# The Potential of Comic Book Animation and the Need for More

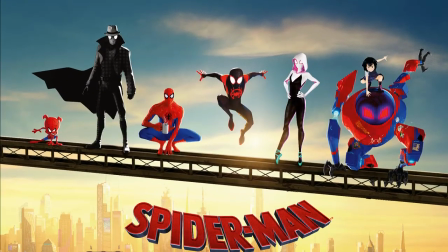Spider-Man Into the Spider-Verse's animation, with its color intensity, stylized characters and world,
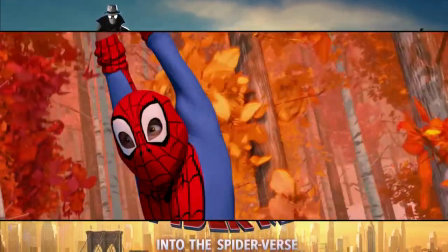lack of motion blur, intentional frame drops and incorporation of comic book elements like
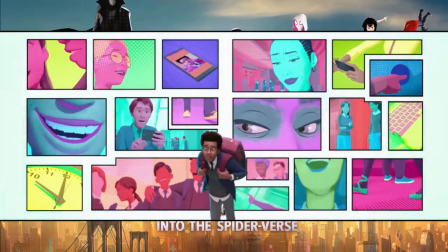captions and sound effects make the film feel like a comic book come to life,
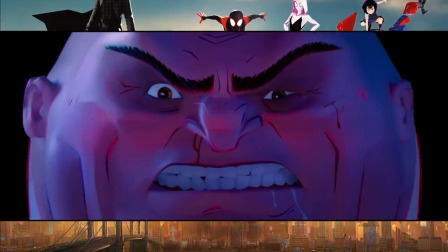and make extremely intense and crazy moments heightened even more while
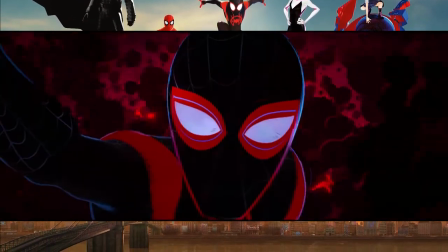still feeling like it belongs in the film because of the art style of the movie. Song of the Sea, which might be one of, if not my favorite animated movie of all time, is a good example for this. It's probably one of the slowest paced animated movies of all time, but it's not boring at all. This works because of the animation in the film.
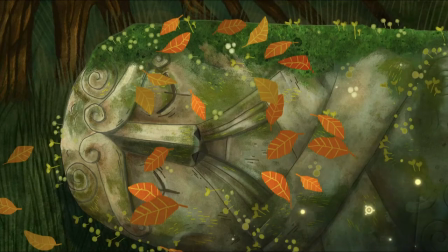The animation in Song of the Sea is probably the most gorgeous animation I have ever seen.
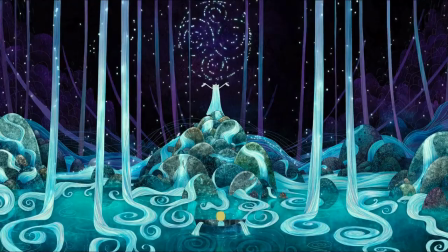The slow pacing helps us appreciate the animation, while the animation keeps us entertained and not bored throughout the whole film.
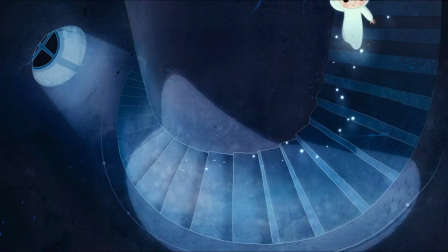The animation is so good that you can pause the film at any moment and that can make a decent wallpaper.
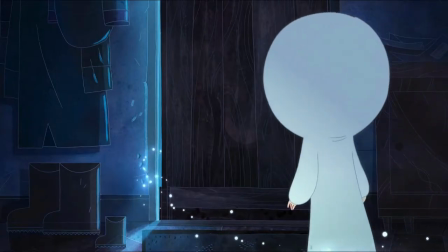Art style is something in comics that animation can adapt well,
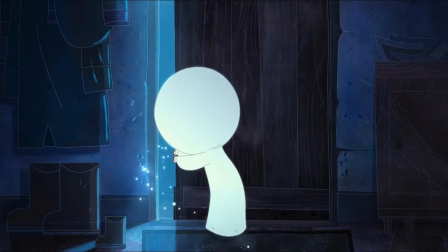and if more animated comic book movies with unique and special art styles come out more often,
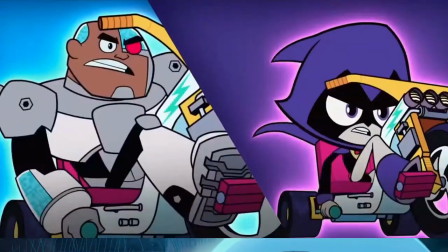I doubt we would be in superhero fatigue, because each comic book movie would stand out, even on a visual standpoint. The next reason why I believe animation suits comic books very well is because of special effects.
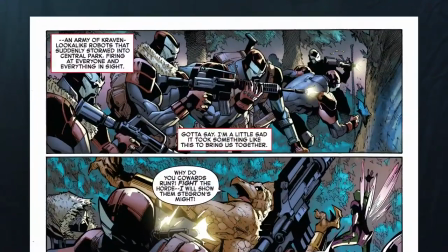Comic book stories often have a lot of action scenes and unreal things,
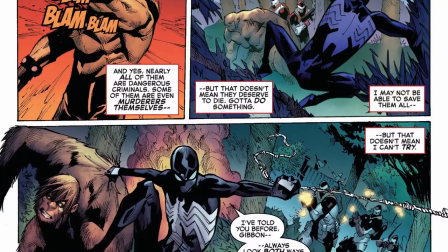so adapting comics into film would require a lot of effects. Effects in blockbusters are kind of in a weird place right now. Technology has made it very easy to make good and decent special effects, but when you look at recent comic book movies, don't you see the mixed quality of CGI in them?
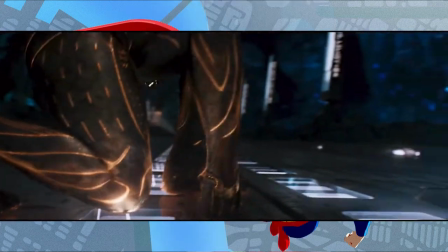Henry Cavill's face in Justice League and the fake-looking Black Panther Final Fight scene are examples of this.
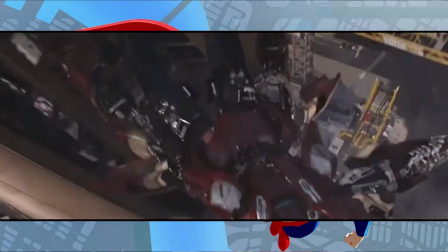Also, compare how Iron Man suited up back in the day against how fake he looked in some scenes in Avengers Infinity War.
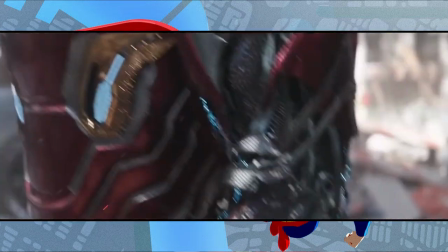These studios have a huge budget, but why do some of their scenes look clunky sometimes?
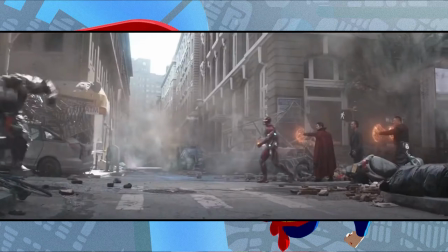The reason behind the occasionally bad CGI in movies today isn't because they aren't capable of creating scenes with effects that look real.
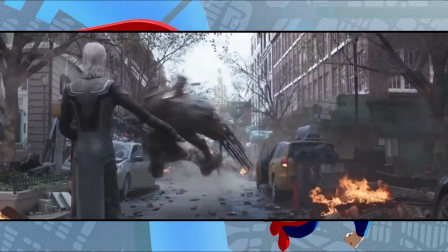It's because the amount of special effects in modern movies is a lot,
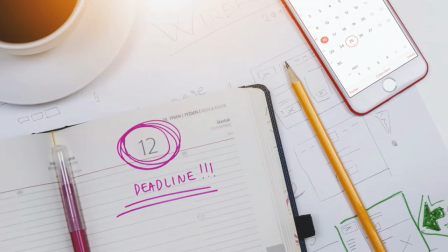and effects teams are rushed to do their work as fast as possible with terrible deadlines.
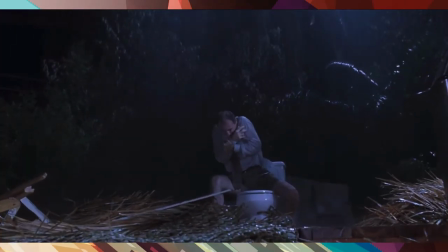Digital effects back in the day were not super amazing, but they were pretty good for their time.
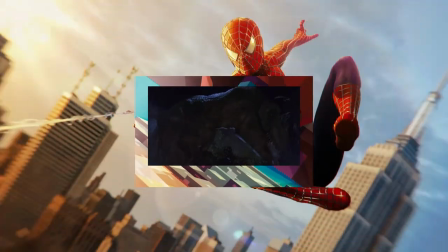This was also partly because of practical effects. Sam Raimi's Spider-Man trilogy used a lot of real sets and practical effects.
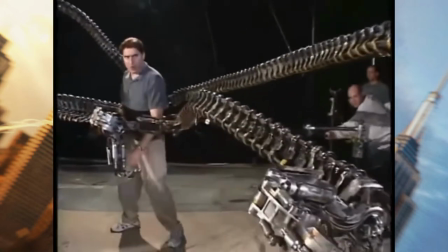Dr. Octopus's arms in Spider-Man 2 were real, and were puppets being controlled by puppeteers behind the scenes.
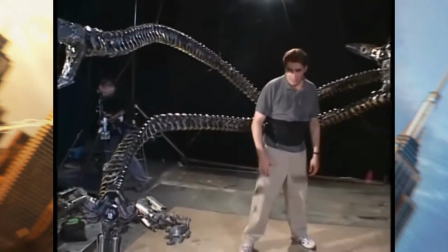The CGI in the Spider-Man trilogy isn't spectacular,
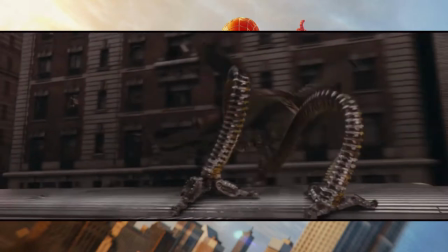but Raimi usually follows up a shot with special effects with a shot using practical effects,
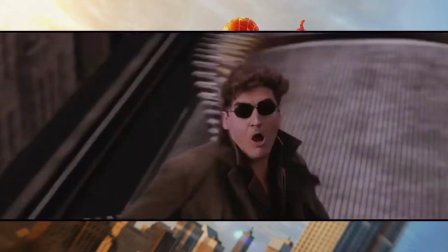which makes the film's CGI not obvious and bothersome.
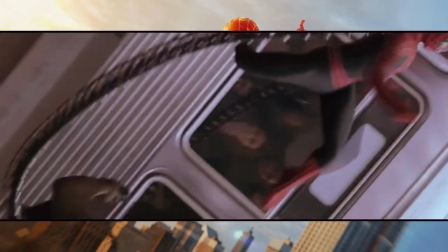Because of the use of practical effects in these films,
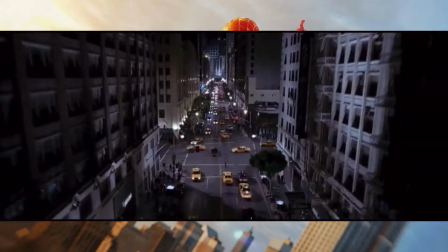effects teams could also spend their time polishing their effects to make them the best they can be.
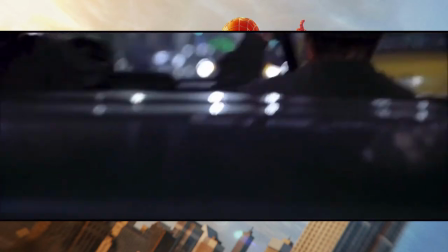Spider-Man swinging scenes in all three of these movies are truly special and hold up pretty well, even by today's standards.